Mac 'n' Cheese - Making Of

So in Maya, this is would be possible, but you don't have like a lot of control over every single element. So what I did is render everything out, all the separate shadow layers and stuff like that, and use them for color correction in Fusion.
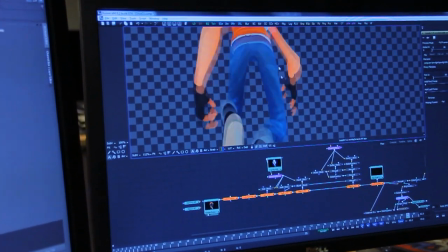260s
I have the basic color layer for the character, and I also have a basic color layer for the environment.
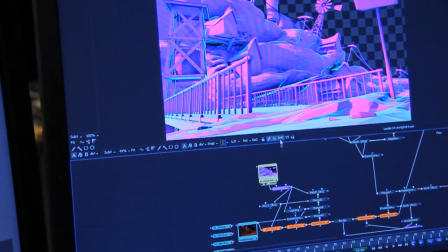267s
So what I actually do is use this layer. It looks kind of weird, but it consists out of three separate passes.
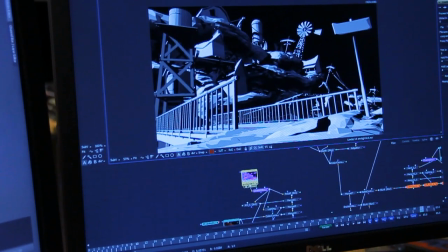274s
In the red channel, I have a shadow pass.
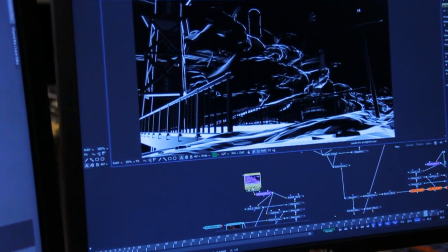278s
In the green channel, I have a fall off pass, and in the blue channel, I have an ambient occlusion pass.
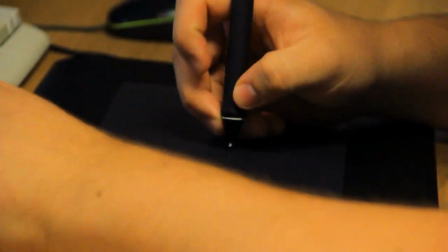283s
So, all combined, it looks like this. A little bit weird. When going for a 2D-ish kind of style, you don't need this much detail.
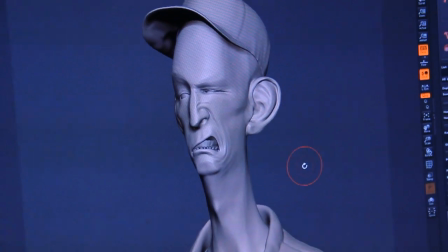290s
But what I did is extract certain maps, like ambient occlusion and cavity maps and normal maps and even displacement maps.
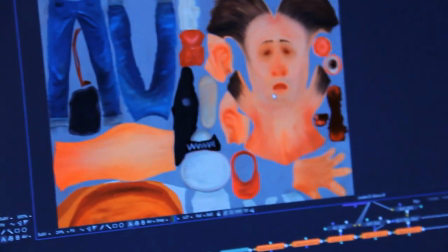297s
to use them in Photoshop for texturing to create the discolorations for the actual final texturing.
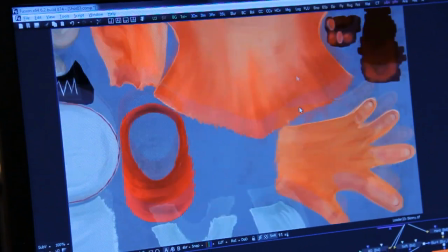306s
So if you look over here, you can see that I kind of used all that detail for the clothing and other parts of his body for the final texture. As the technical director of Mac and Cheese, I had to solve all the problems that would come up in production. And a couple of the problems that we had were the characters. We wanted them to be bendable, stretchy, scalable, everything just out of control.
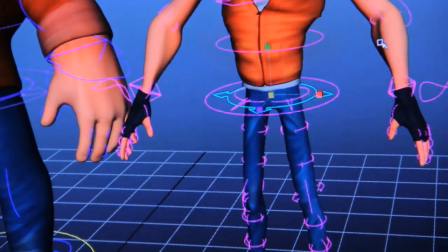328s
And what I did was create an auto rigger for it, so we could automate the process of rigging and speed that up in our workflow, so we would have enough time left to animate the actual film.
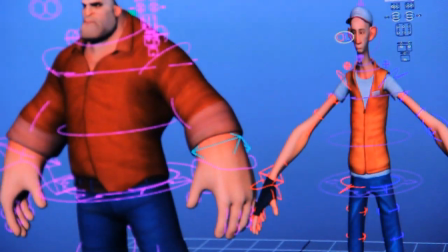340s
And what I did is create an extra toolset that would first you would grab a controller of the character and then you would lock it, so you have all the controls.
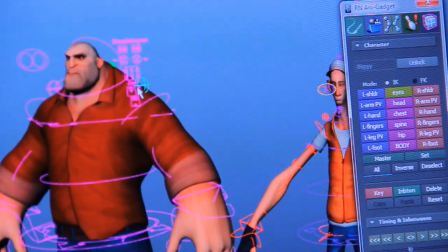348s
Now I select with this button, I select the left shoulder, like over here. So to get rid of most of our animation problems and make it more efficient, I wrote a thesis, the research on how to create animation more efficiently with a toolset. You can find the paper called Pressure Release Animate on pressurereleaseanimate.com. I was an animator for Mac and Cheese. I animated about one third of the movie together with Gijs and Roy. That took us a while. This shot's right at the end where Biggie's cornered Skinny,
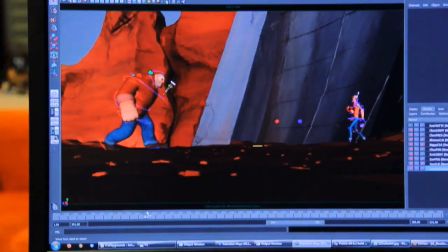386s
and we want Biggie to be really big and scary, because you know it's the end of the movie and he's finally cornered him.
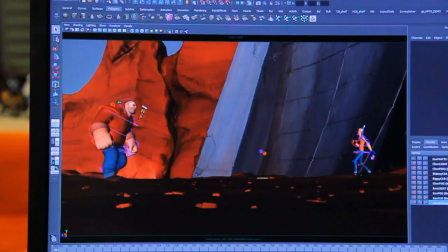393s
So we wanted it to be really heavy, so we added a camera shake in 3D, so we really have the impact of his foot.
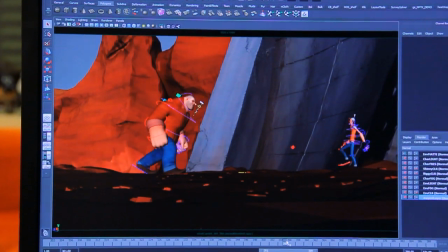402s
So he just... Well, what we did with this shot was make it...
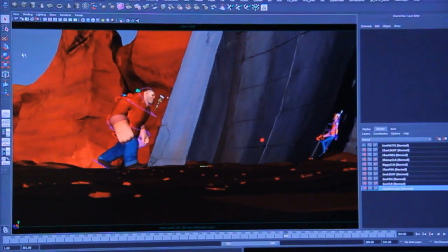410s
we added some letterboxing here in afterwards, so this bit of the screen would be missing.
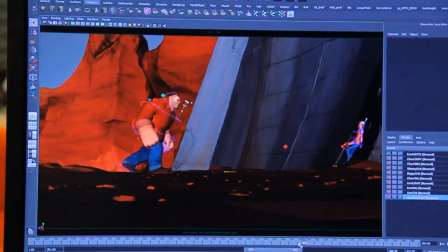416s
That was kind of to make it a bit like a Western movie, have like a Western reference in it, because it really fits the mood of this scene, to have it like letterboxed, very wide,
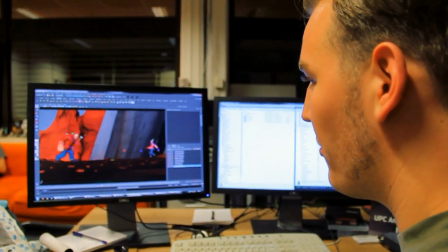431s
very well CinemaScope. We actually scaled Biggie up a bit in this scene to make him even bigger, and every step he scales up a little bit, so he gets bigger with every step.
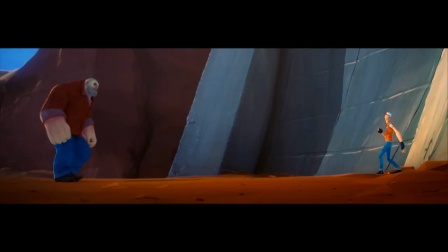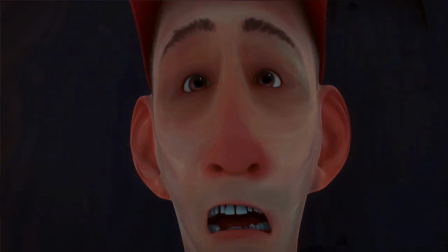449s
So we want to thank you guys for helping us achieve those.
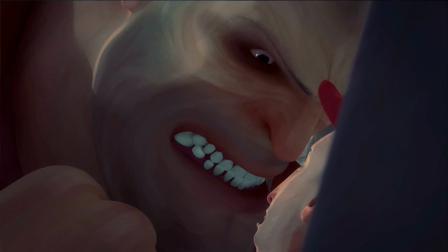453s
I believe it's a 1.1 million views already on Vimeo, and you know, voting for us on all the Facebook links we've posted. Yeah, our next project is a 3D pornographic film called Kitties in the Park, which in Dutch would be Poesjes in het Park. Which makes a lot more sense. Kind of sounds like kiddies, like kids. Let me rephrase. A park full of pussies. A park full of pussies. A fist. Puss in park. A fist full of dicks.